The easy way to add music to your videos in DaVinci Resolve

Yes, I'm outside doing my daily exercise. I thought we'd take this opportunity to talk a little bit about music. It's something that all of us need in our videos from time to time, or all the time for some of us. Today, I'm going to walk you through the easy mode process I use to add music to my videos in DaVinci Resolve. Oh, and this video is sponsored by Audiio. 2 eyes.
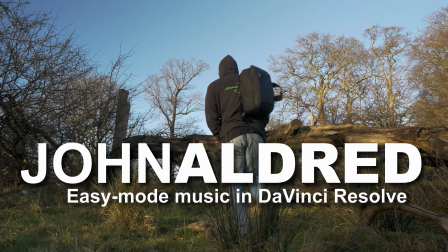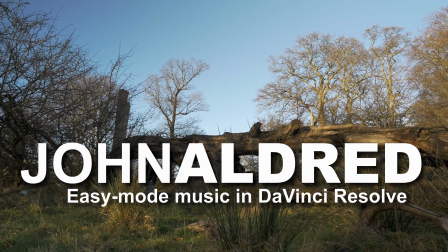I download pretty much all of my music these days from a website called Audiio, who I've posted a video about in the past, and who just happens to be the sponsor of this video. I signed up to Audiio a year or so ago, just after they launched, and they were running their $199 lifetime subscription offer. I've let all of my other music service subscriptions lapse since then, because Audiio offers me more music than I'll ever need in my lifetime. Oh, the light is constantly changing here, it's horrible.
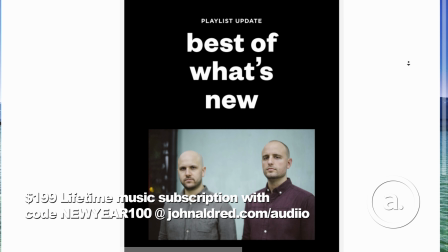Every week, they add new music to the platform and then send out an email letting you know about the new artists that are on the platform. And now they've also started doing sound effects as well. I posted a review of Audiio a few months ago, and there's a link up in the corner for that. But they reached out to me to see if they could sponsor a video because they're running that special offer again, and there's a link down in the description below if you want to check that out. But I've had a lot of people asking me about how I do my music for my videos, so I thought I would take this opportunity to go through that process in DaVinci Resolve. But right now it is freezing cold out here. My hands can barely function holding this camera. So yeah, I think I'm gonna head back to the house, which is only a 5-minute walk away, and I'll see you in the warmth in DaVinci Resolve.
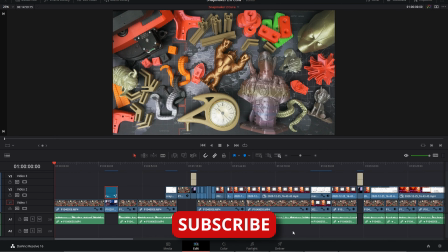Alrighty, so here we are in DaVinci Resolve, and I'm going to go through my basic process of choosing my audio, how I'm going to fit it onto my timeline.
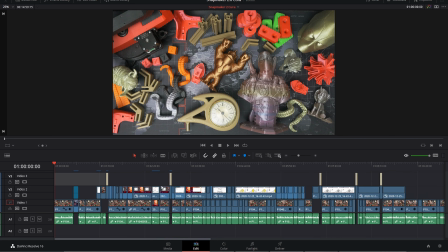You can see that I've got a fully edited up video here. I've got all my main camera sorted, I've got my B-roll on there, I've got my titles and my transitions.
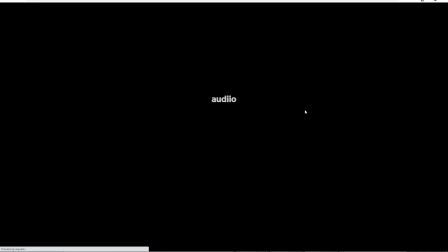So we're going to head over to Audiio.
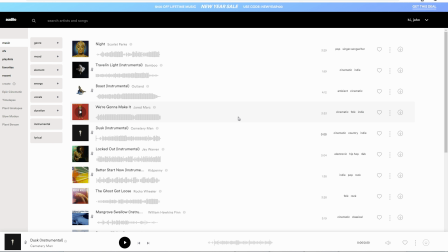When I'm looking for music for my videos, they tend to sort of have a certain format.
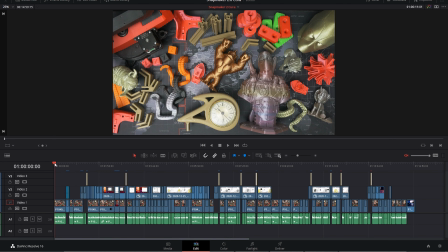You can see here I've got my little intro bit here where I'm talking and doing my thing,
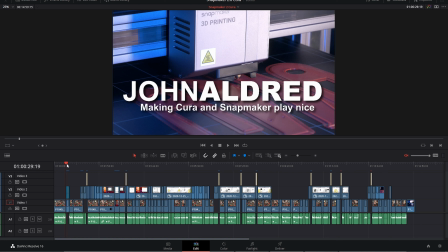then the title comes up, and I want kind of a hit to come in when the title comes up, and then we usually go back to a bit more talking, and then we get off into the main thing.
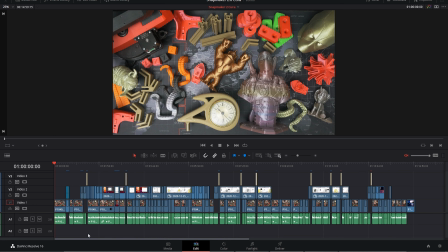We've got all our B-roll and our titles and all the stuff. But the first thing I'm going to be looking for is this intro title bit.
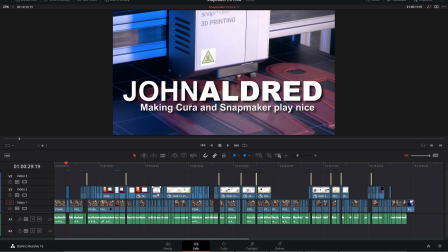I generally try to find music that has a bit of a build-up at the beginning and then a punch, because then I can time up the punch to coincide exactly with the title the way I want it to. But I also want something that after the punch,
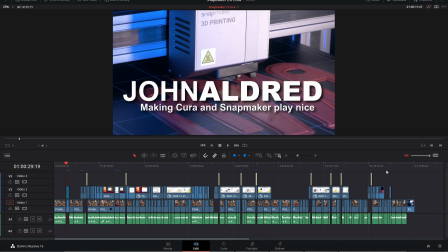it sort of sticks with it for about 20 seconds or so, because I like to be able to match the intro with the ending, so that,
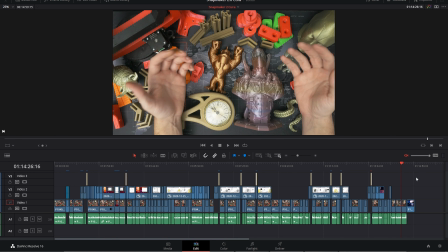you know, once we get to the end of the footage and then it goes into the final
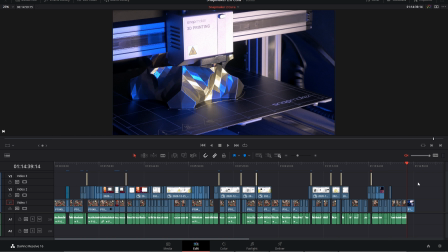20-second clip for the cards for YouTube, it has that same sort of feel as the beginning.
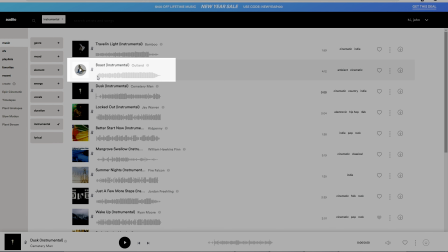What I'm looking for is something like this, where it has kind of a little bit of a build-up. I don't want something like this one, which, as good as it may be, I don't know, I haven't listened to it. I don't want something that just punches in right from the first note, like that.
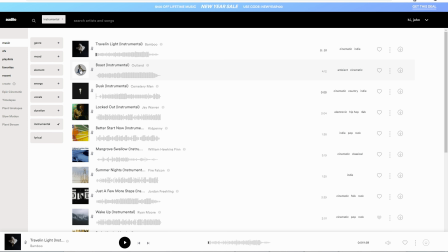Let's see what this one sounds like. See, this slowly builds up, and it's building up, but there's no real punch there, so I'm not into that one.
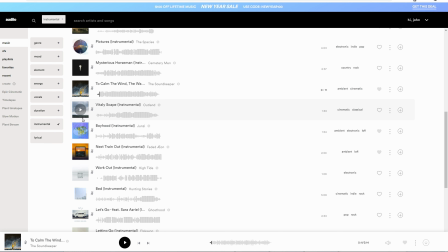Yeah, no, that's a bit too somber.